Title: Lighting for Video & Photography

I'm Laura. Hi, I'm Zavin. Hi, I'm Lauren. And we're going to be demonstrating lighting today. Lighting is an important aspect of film. However, by most amateur filmmakers, this is the one aspect that is often overlooked. And the funny part is that lighting tends to make the biggest difference for the feel of the film in the simplest of ways. Because filmmaking is often called painting by light. Through simple alterations, one can make a film seem as if it is at a different time of day, made with higher budget or practically anything else. And here's an example of filming without light. As you see, the picture is not clear at all. The reason for this is because the eyes see differently than film. Film is made of picking up shadows and highlights from a scene and putting them together.
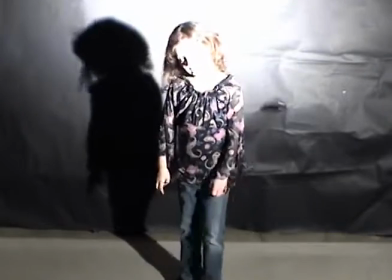0:56 Another example of what lighting can do comes from when you overlight a scene. The most important and basic thing to remember is to get a good balance of lighting. Today, we will show you some simple tricks you can do to give your film a more well-lit and professional feel through the use of light. First, let's talk about the simplest and most easiest thing that you can do. It's a three-step system called the three-point lighting.
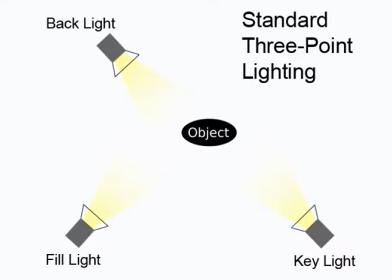1:23 Three-point lighting is often used to light scenes and is the most common element of lighting design. There are three aspects in the three-point lighting system: a key light, a fill light, and a backlight. The key light is the main light or the brightest light to light up your subject.
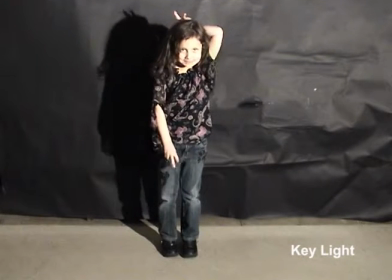1:38 It is usually placed at a 45-degree angle from the front of the subject.
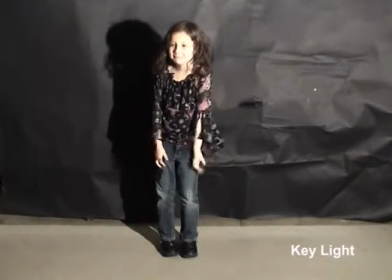1:43 As you see, what it does, it creates a highlight on the subject, but it also creates a lot of shadows. So to compensate for this, you add in your second light, the fill light.
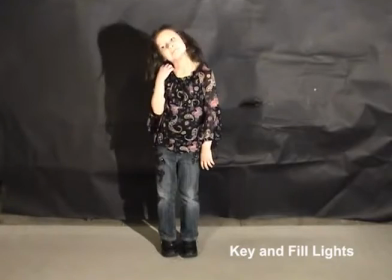1:54 The fill light is a weaker light than just the key light and is usually used to
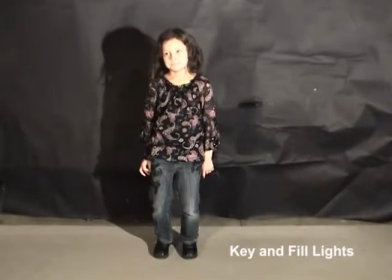2:00 diffuse or reflect off the surface of the subject so it does not give a harsh quality to the scene. What this does is balance the shadows and the harsh lighting on your subject by providing a more softer and more diffused balance.
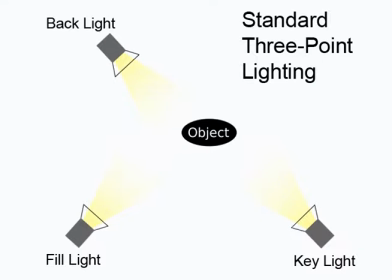2:13 The fill light is also placed 45 degrees from the subject and is on the opposite side of the key light. This serves to light up the subject from both angles and gives your subject a 180-degree radius of light around the front of them, while ensuring that no one particular area is harshly lit. The final 180 degrees of the subject is covered by the backlight.
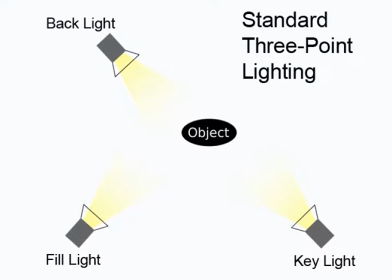2:37 The backlight is placed above and behind the subject and functions as a spotlight. What this does is pops your subject from the background of the scene and creates a clear separation between the actors on the set and the backdrop on the scene.
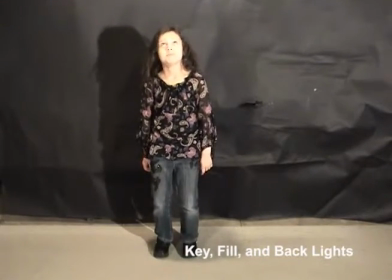2:51 Here is an example of all three lights turned on together.
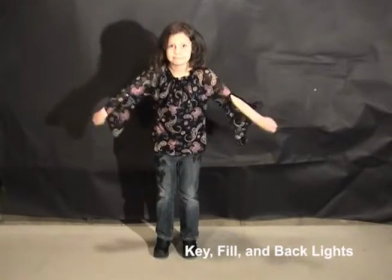As you can see, this serves to give your subject an overall well-lit view and creates a sense of balance. This also helps the subject seem more grounded. With a few simple alterations, however, let's see how you can change the mood of the film.
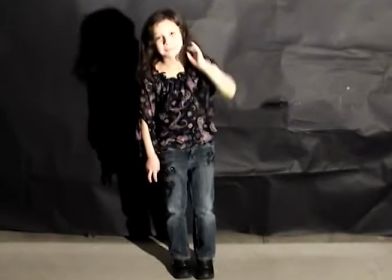3:14 If you turn on just the key light, it gives the scene a more film noir look.
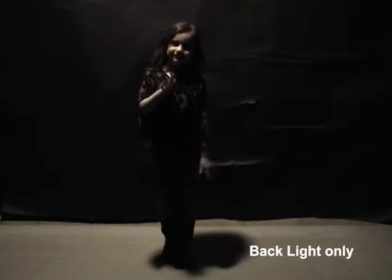3:20 Now, by just using the backlight, your film gets a much more severe look, much like a horror film.
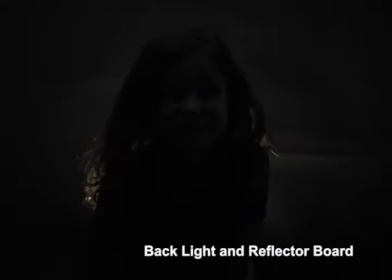3:29 This is backlighting with a little bit of reflector board above the subject.
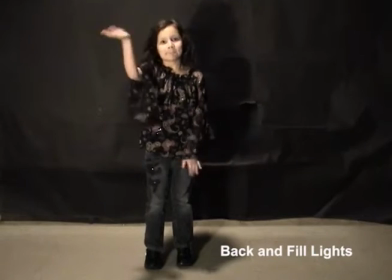3:37 This is with the backlight and the fill light.
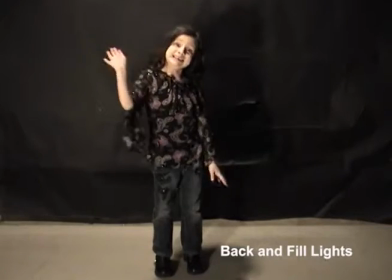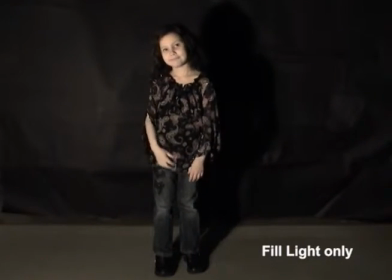3:47 And this is just with the fill light. This lighting system works perfectly when shooting indoors, but what if you want to shoot outdoors? Your only source for lighting is and should be the sun.
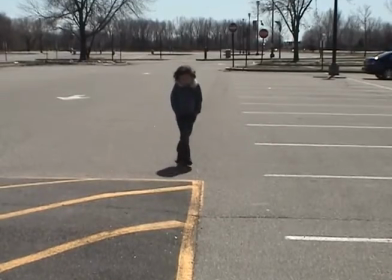4:02 For it to work best, you may want to shoot at or around noon when the sun is at its highest and stays relatively overhead for the longest period.